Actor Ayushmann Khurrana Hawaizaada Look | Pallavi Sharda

When I went through my research papers and saw what Shirkwa Talpade looked like I thought for me what was more important was to capture his spirit I knew that if someone had seen some character, it was just a pigment of the director's imagination How does he look at it? Maybe he will be progressive At least in his mind, in his soul, in his spirit He would be completely different from how people are and that would somewhere manifest into the way he looks,
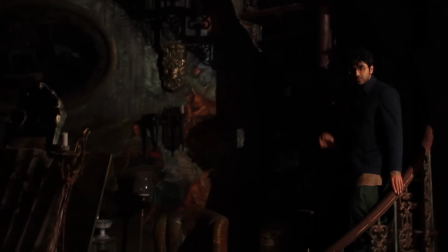the way he would walk, the way he would dress up.
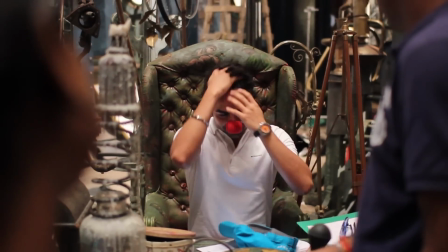There was Ayushma as an actor, a brilliant actor, but he came in with an image and I wanted to break the image. That's how we thought of giving him completely curly hair, completely away from the way he generally looks in his other films. We ordered for a wig from Poland, the wig came by But when we fit the wig on our Ushman, it just looked out of proportion Actually, when I was looking for the first time,
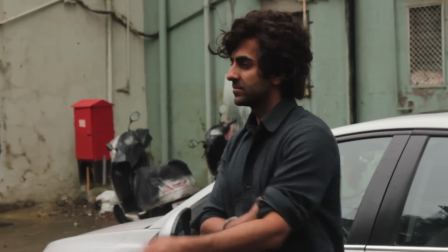it looked like the Lasset Malinga type They thought, you don't need Malinga, you don't have a border So then I got Alim into the picture
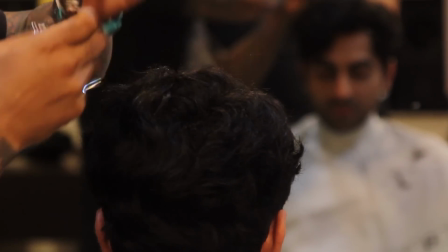We tried cutting wigs, then we tried extensions You'll never look this ugly in my life. After some nine trials, we finally arrived at the patch that he's used in the film.
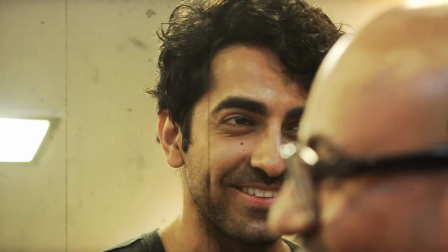Hakim Ali is the man behind all this. It literally just transformed him and it helped him so much in his performance.
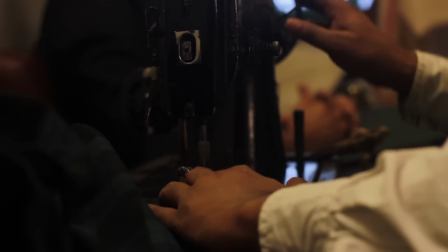As soon as Vipupuri met Sahih Kochar, he was bored over. As a designer also with us, we do more to do things the way they are. we always want to bring art touch to it, art feel to it, so that's the same with Vibhav. And we were on the same page that we all made a very stylistic and fashionable film together.
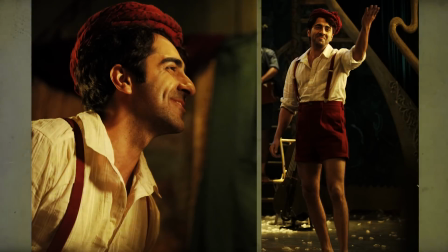There are three phases in his character. One guy is a school guy, he's wearing shorts and he's wearing suspenders, glasses and a lot of chulkola type characters.
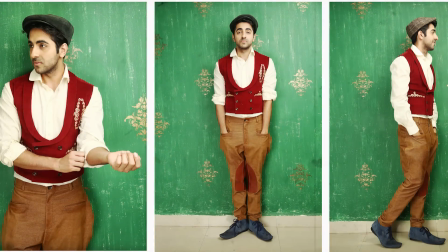Then he transforms into this love boy, again he's wearing that Dewanand kind of cap and loose pants, high waist pants,
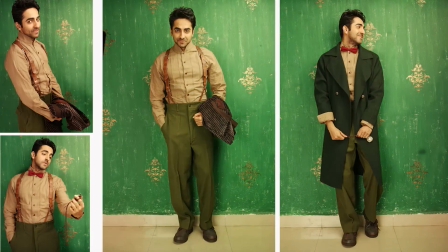suspenders again, with the jackets. But in the second half, the thing is he gets a little more serious because you know, there are certain things that he wants to do in his life.
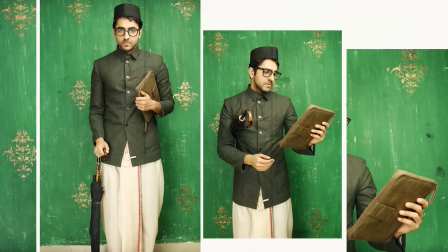And then he also gets influence from Mithunda's family. And the second half of his look completely changed. He's been doing two-threes.
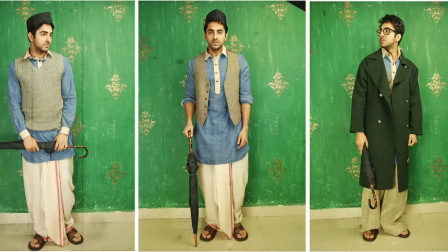With the two-threes, he gave me leather shoes, jacket. His glasses, how much we struggled with the glasses. We tried the golden frame, the black frame, the brown frame, the square frame. the rectangular, thinner frame and then we finally settled at the round frames. So I think the three transitions were immaculately done by Sari Kuchel.